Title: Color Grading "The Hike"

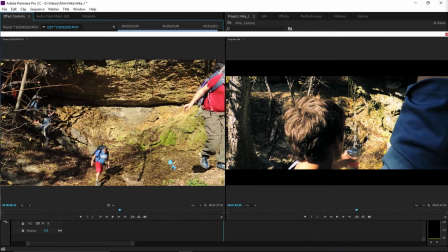[8:18]
Let's take a look at this one. So with this one, I'm not going to go, I'm not going to go super in depth, but I just want to go through a few other shots just to show how those shots were affected by the grading.
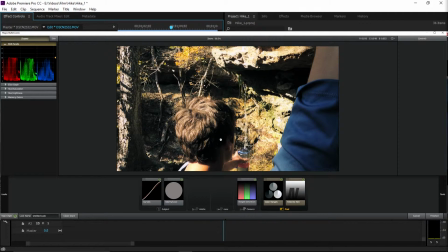[8:33]
So with this image, there's a lot more shadow, particularly in his hair and up here. So overall, we're starting with a lot more contrast. So again, looking at this color range,
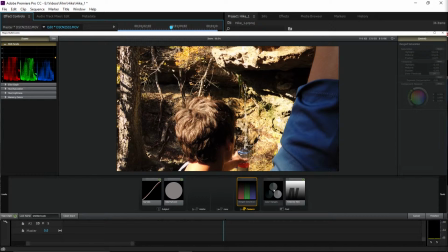[8:47]
I think these two effects right here, the range saturation and the color ranges, are really pretty much what made the look. So again, the range saturation, it's kind of bringing that balance to these darker parts of the image, and then the color ranges kind of cool off those portions, and like I said, they're pretty much overall balancing everything.
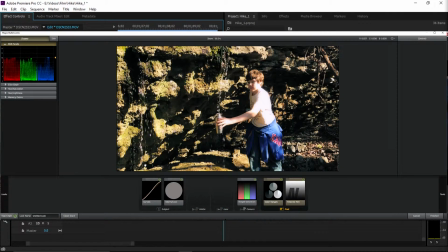[9:08]
If we look at, this image, again, his face looks really red. The part of his face that's in the shadow looks really red, but when you add those color ranges, it kind of cools off his face.
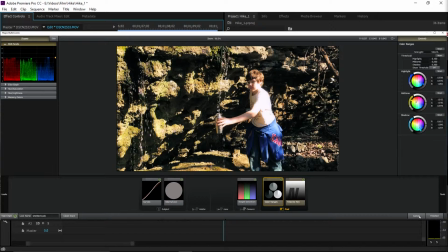[9:23]
So overall, it's just doing that balancing of the image. And then,
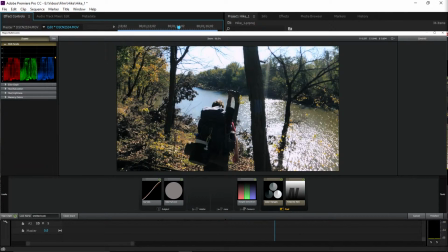[9:31]
again here, I'm not going to go through every shot, I promise, but I'm just going through some of the, because there is a lot of difference in the different shots. There's a lot of different lighting. But his backpack is in that really dark shadow, so it's kind of balancing that.
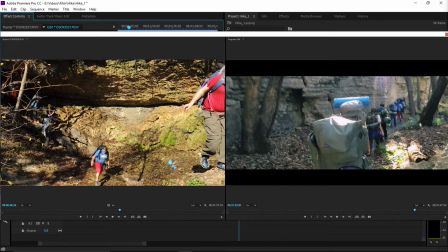[9:49]
Let's look at one more real quick. Alright, so this was shot in a canyon, so pretty much everything was in shadow here.
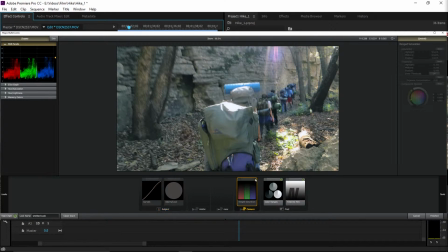[9:57]
So the the lighting that I was starting out with was a lot different than most of the other shots. But I applied the same grade and got a pretty good effect, but the end result was a little different just because I was starting out from a different place, obviously.
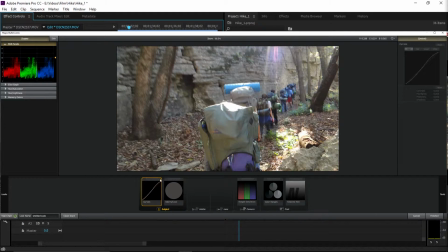[10:12]
So again, we're bringing up with this, we're bringing up the highlights. On this shot, I actually did bring down the shadows and the dark parts a little more. So there is, as you can see, a little bit of difference.
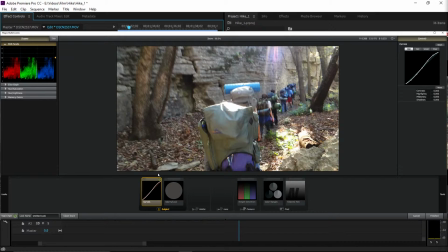[10:28]
The reason is that this shot was exposed a little differently to begin with, so there wasn't so many super dark shadows. Like pretty much the only really dark shadow is right here. And because there wasn't really any shadows like that, I wasn't at risk of losing anything,
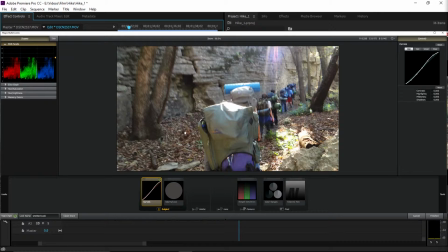[10:45]
or losing as much at least, by bringing down the shadows some. Again, we're applying this warm filter. The warm filter isn't very noticeable here. It's not affecting the image as much, but it still is noticeable. And then again, the range saturation,
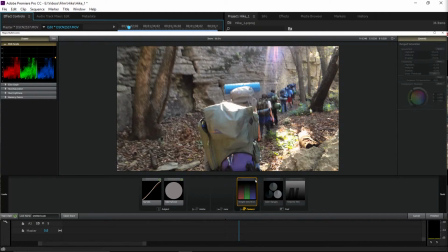[11:03]
you can't see it as much, mostly if you look like along here and in this shadowy area, and kind of over here you can see the loss of saturation. And again, the color ranges. And the color ranges, I applied the shadow and the highlight effect more powerfully.
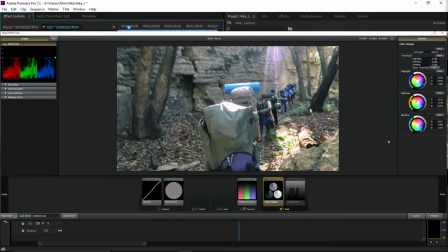[11:22]
It was a lot more subtle, but because pretty much the whole image is in shadow here, I can get away with still having a balanced look, but having the cooling done and the shadows and the highlights be a lot more prominent and vivid.
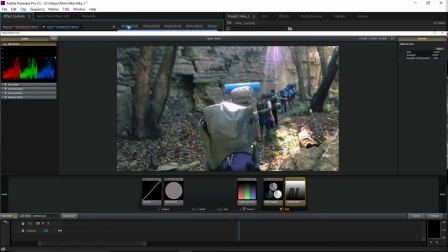[11:41]
And then again, the telecine net, just kind of balancing everything out. Honestly, I think without the telecine net, everything looks pretty good, because, it does kind of suppress the brighter parts of the image a little bit.
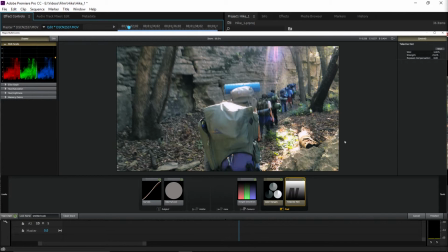[11:56]
I think it looks fine like this, but bringing everything down a little bit and kind of darkening it does look fine. I just think that for this particular image, since it's already pretty dark, because we're in the canyon, it's not necessarily needed, but having it is fine, just for consistency of look at least.
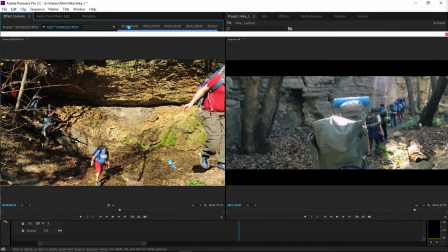[12:17]
So anyway, that's it for this video. If you liked the video, hit the like button. If not, feel free to hit the dislike button.